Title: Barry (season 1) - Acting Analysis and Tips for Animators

Welcome back, today is Thursday and that means acting analysis for animators and today I'm going to take a look at the fantastic first season of the show, Barry. So let's not waste time, there's a lot to go through so I'm going to go straight into the shots.
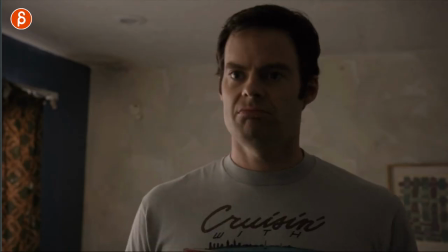Alright, in this discussion we have this character and Barry talking about jobs and everything. I'm going to talk about prop usage but also a gesture at the beginning. I love what he does here.
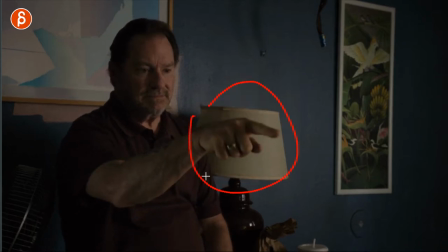Usually, I mean usually, there's always a time and place for everything. but pointing at things is always kind of a bit on the nose,
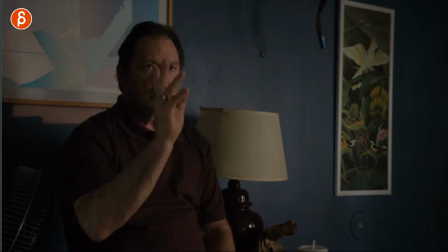a bit pointy, you know, but what I like about this is that he goes, whoa, wait, wait, wait, wait, and he goes from this gesture with just bringing down the fingers into you sit down. It's such a cool combination of both of them. In animation, I would say don't do this.
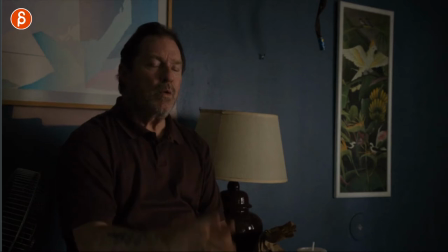You don't want to cover faces and eyes, but live action is always some leeway there, but I love that.
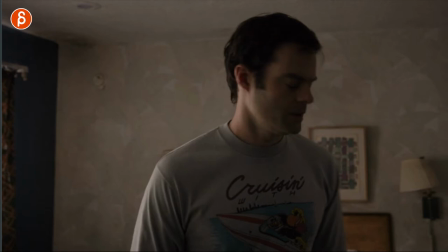I love that look, and always his reactions are great, And you can see throughout those things I have a shot later on where he's constantly somewhat awkward He's always kind of not quite sure what to say or what to do.
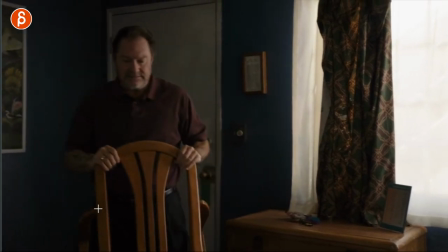But anyway, let's go back to the second one I love this and pay attention to that. It's not a chair that just has a backrest It also has armrests. So what happens when he tries to sit down?
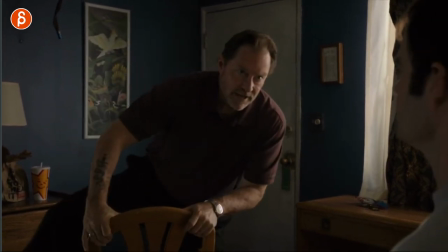Love this now again You might you have to find the right place in time and you shot obviously to use the prop with the chair like this But I love this.
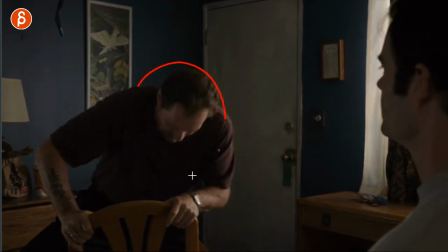I love the idea that the prop gives the actor an opportunity to do this.
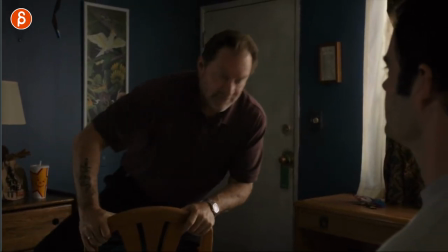And you can do this where he gets off of this much more relaxed. He has a lot more trouble here.
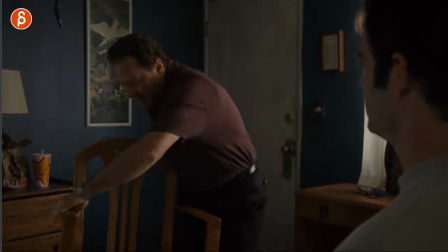So a lot of chances and opportunities to do something interesting. And it's also how he turns this around and goes, kind of to make a point.
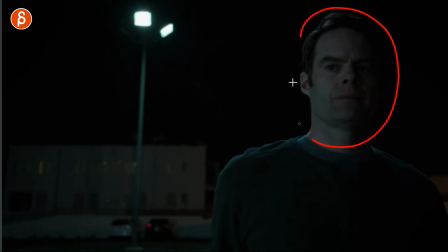Second sequence is the discussion between these two. Again, you can see he has the awkward look. He's not quite looking at him. He is with his eyes, but he's kind of turned away. He's kind of off there.
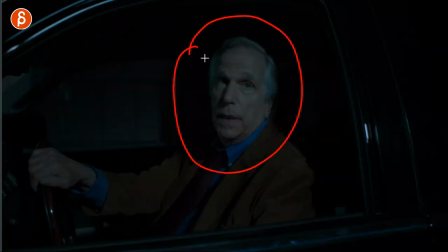He's tiptoeing around here, and you can see the contrast with him who's also fantastic in the show Well,
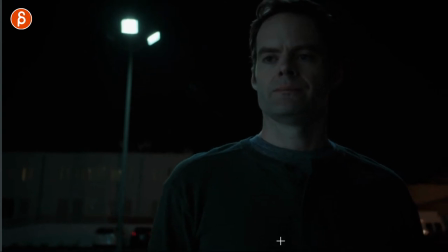you can see he's calm barely blinks He doesn't really care and you can see Barry has no lots of a little little up and down little steps there and You can see this throughout the whole sequence and there's a throughout the whole season and every episode You can see this where he inhales and gets ready to say something and all that stuff now Why am I showing you this?
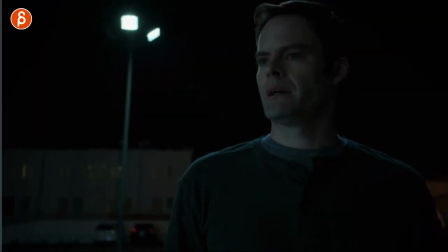So you have all of those moments there where he seems just kind of nervous doesn't know what to say Because he's not in his element.
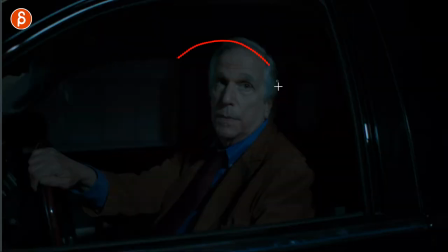He wants to be an actor. He wants to take his classes That's why they talk now the reason I was showing you this is
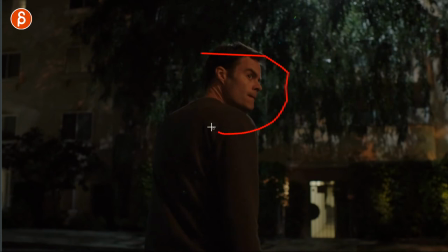Because of this sequence he in his spare time or in his spare time in his you know actual job is a hitman Now look at how he looks how he walks how he says things
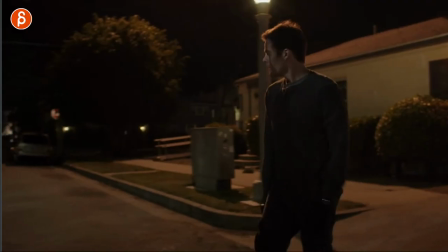the confidence
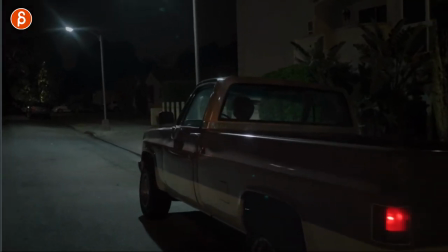he knows where to go I mean he's looking at this target here and warning there is a bloody scene coming up so
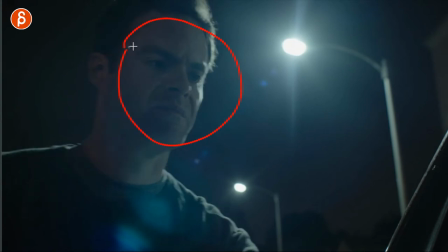he's ready to shoot and you can see this you can see his expressions he's much more determined to angry but you know he has a focus he realizes wait
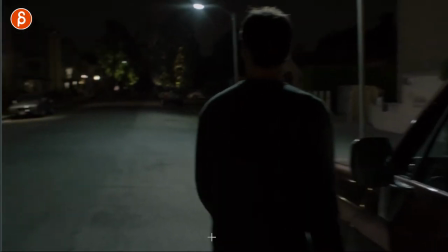something happened he's already dead looks around and sees these guys and
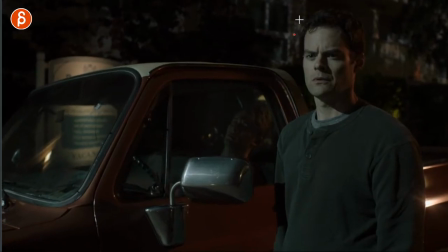he has problems with his weapon and look at this There is no nervous up and down in his route. There's no side-to-side twist He is straight and squared and he has that focus look look at that He goes hey guys
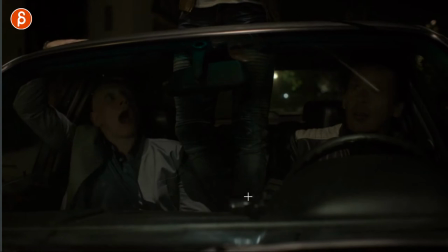And you know you got three people one with the gun that could be ready to shoot him You would think that he would be nervous and shifting around but no
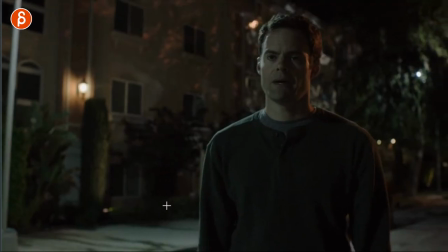this is his element He is confident and look at this don't do it. Don't do it.